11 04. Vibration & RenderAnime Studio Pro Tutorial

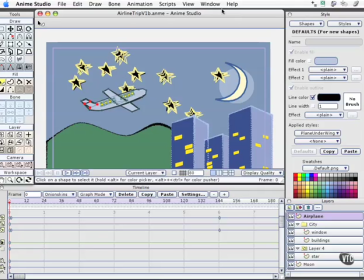0:02 With this movie, we'll be able to finish off our little short six-second animation here, as we put some finishing touches on some of the motion. Between the movies, I've added a glow behind the moon. I've added some different varying thickness to the line of our airplane, just to beef that up a little bit.
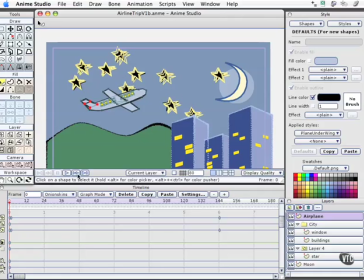0:19 Something we may want to do is that we can play this animation right now and see it in action. The stars are going to be a little bit harsh, I think, when we render that, So, I'll do a quick render just as a proof of concept.
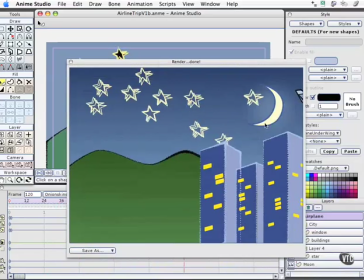0:32 You can see the glow behind the moon now. We'll use the same trick on the stars that I did with the glow on the moon and make them just a little less significant as compared to the airplane.
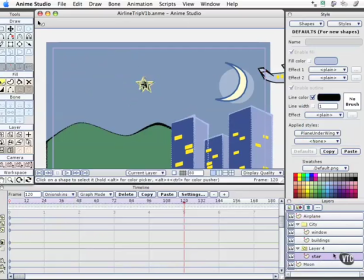0:43 I'll come down to the star layer, open the layer options,
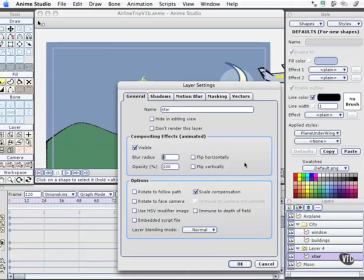0:48 and under blur radius, I'm simply going to say, let's blur this thing one pixel.
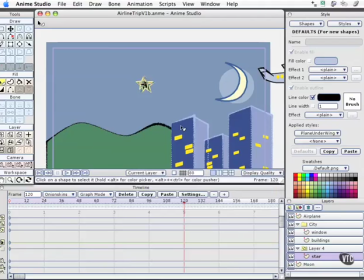0:53 Now, that's not a lot,
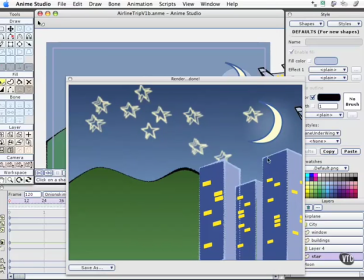0:57 but it's enough to go ahead and add some nice softness to that that allows the buildings to come forward the airplane to be nearer to us and probably something we should employ here with the moon as well and possibly even the mountains just so we have an idea of foreground and background i
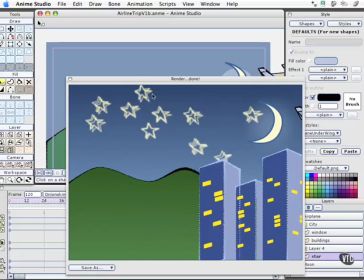1:14 think i'll leave the hills the way they are i'll change the moon right now so it's just kind of back and forth
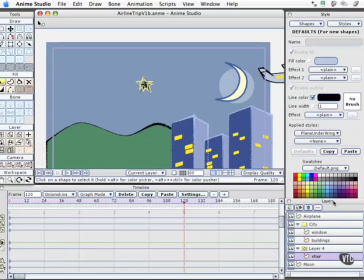1:20 and style treatment where you go ahead and gauge and disengage many of the options that you get on these layer palettes.
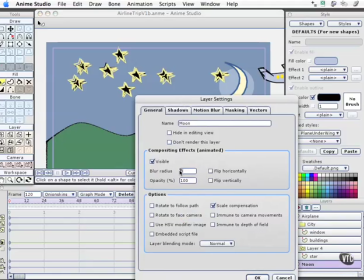1:26 Under the moon options, I'll come down and blur that one pixel as well.
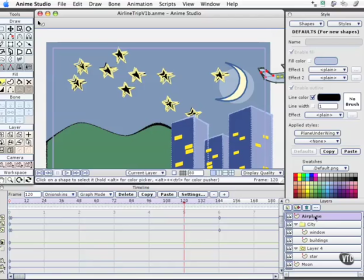1:33 The next step is for the airplane. I want the whole thing to vibrate a little bit, so we'll open up the options there,
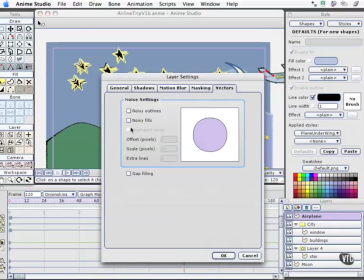1:39 go directly to our vector layer, and in this case, I'm going to say noisy outline and noisy fills, but the offset I'm going to make much smaller. I want the airplane to be very very legible and easy to view and see. So I'll make this much smaller, something more like two pixels.
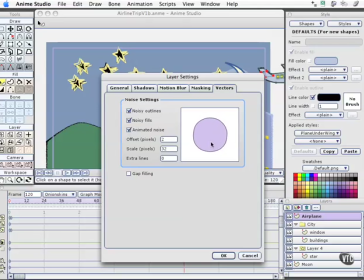1:59 And we'll animate that. So we get an idea here, just a nice little slight vibration.
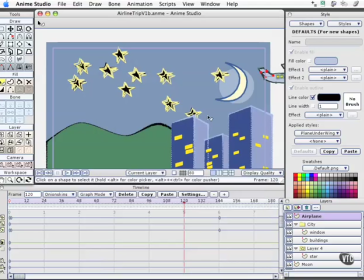2:04 Let me try and see what three looks like. Three may be more to our needs on that. Let me back out of our work area a little bit here.
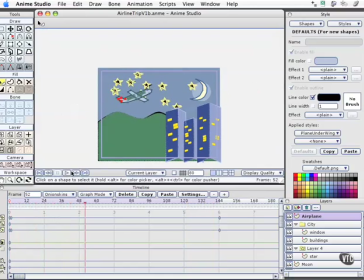2:16 And we'll play that. I'll stop right here. let's do a render.
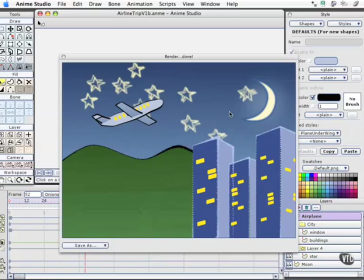2:22 We can see now we've got our airplane moving across the sky and the softness of the moon and stars is nice. Let me go ahead and back one of those lines out of the stars here.
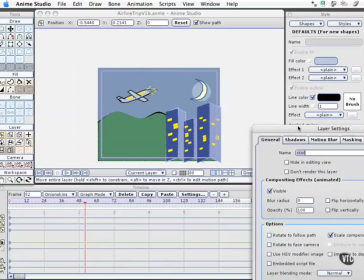2:33 Let me do that here, open up stars, and instead of having two for the extra lines,
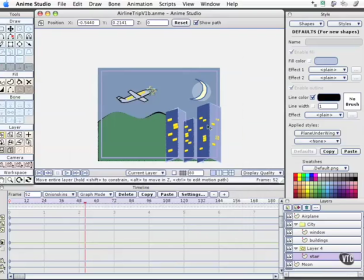2:39 we'll just do one and choose OK. You know, on second thought, we'll leave that out.
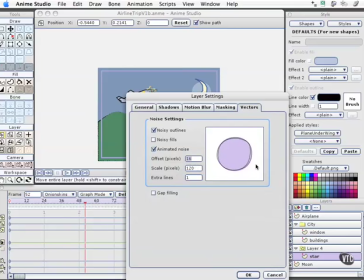2:48 Let me go ahead and reduce the offsets for that just a little bit down to something like 10. So they're vibrating, but not quite so aggressively.
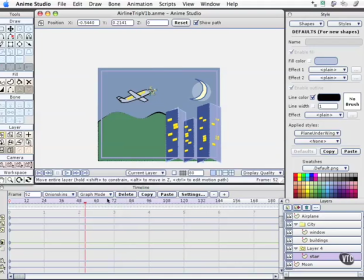2:58 And the last thing that I'll want to do in terms of motion that I haven't done yet is scale the layer of the buildings here. And that is just so we get a nice dynamic as the plane arcs through the sky, the buildings that get a little bit closer. At about the 72 or three second mark, let's actually make it four.
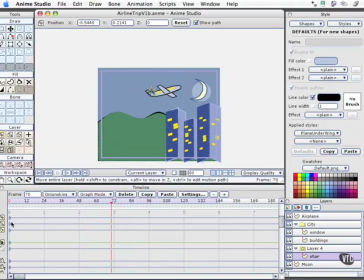3:18 Well, let's see how it looks at three and we'll drag the keyframe around if we need to. I'll come down to the layer scale option. I'm going to add a keyframe there so that it holds and doesn't tween from the beginning of the animation to this point in time.
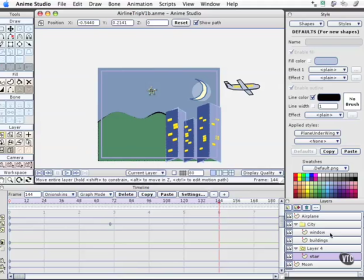3:34 But now at the end of the animation, I'm going to want to go ahead and scale the building's layer itself or the entire city and let me come down and put a keyframe on that.
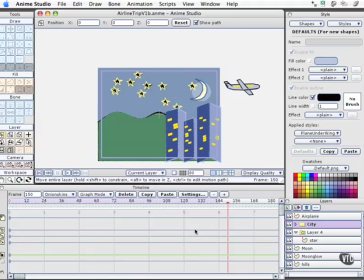3:48 I did that to the buildings instead of the layer that contains them. So back at three seconds, say add keyframe. I've got one for position and for the scaling as well.
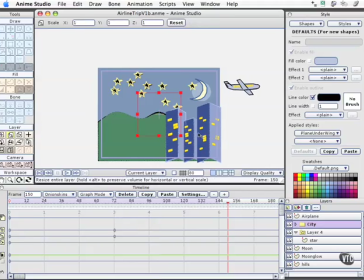4:07 Keyboard shortcut two for the scaling of that layer.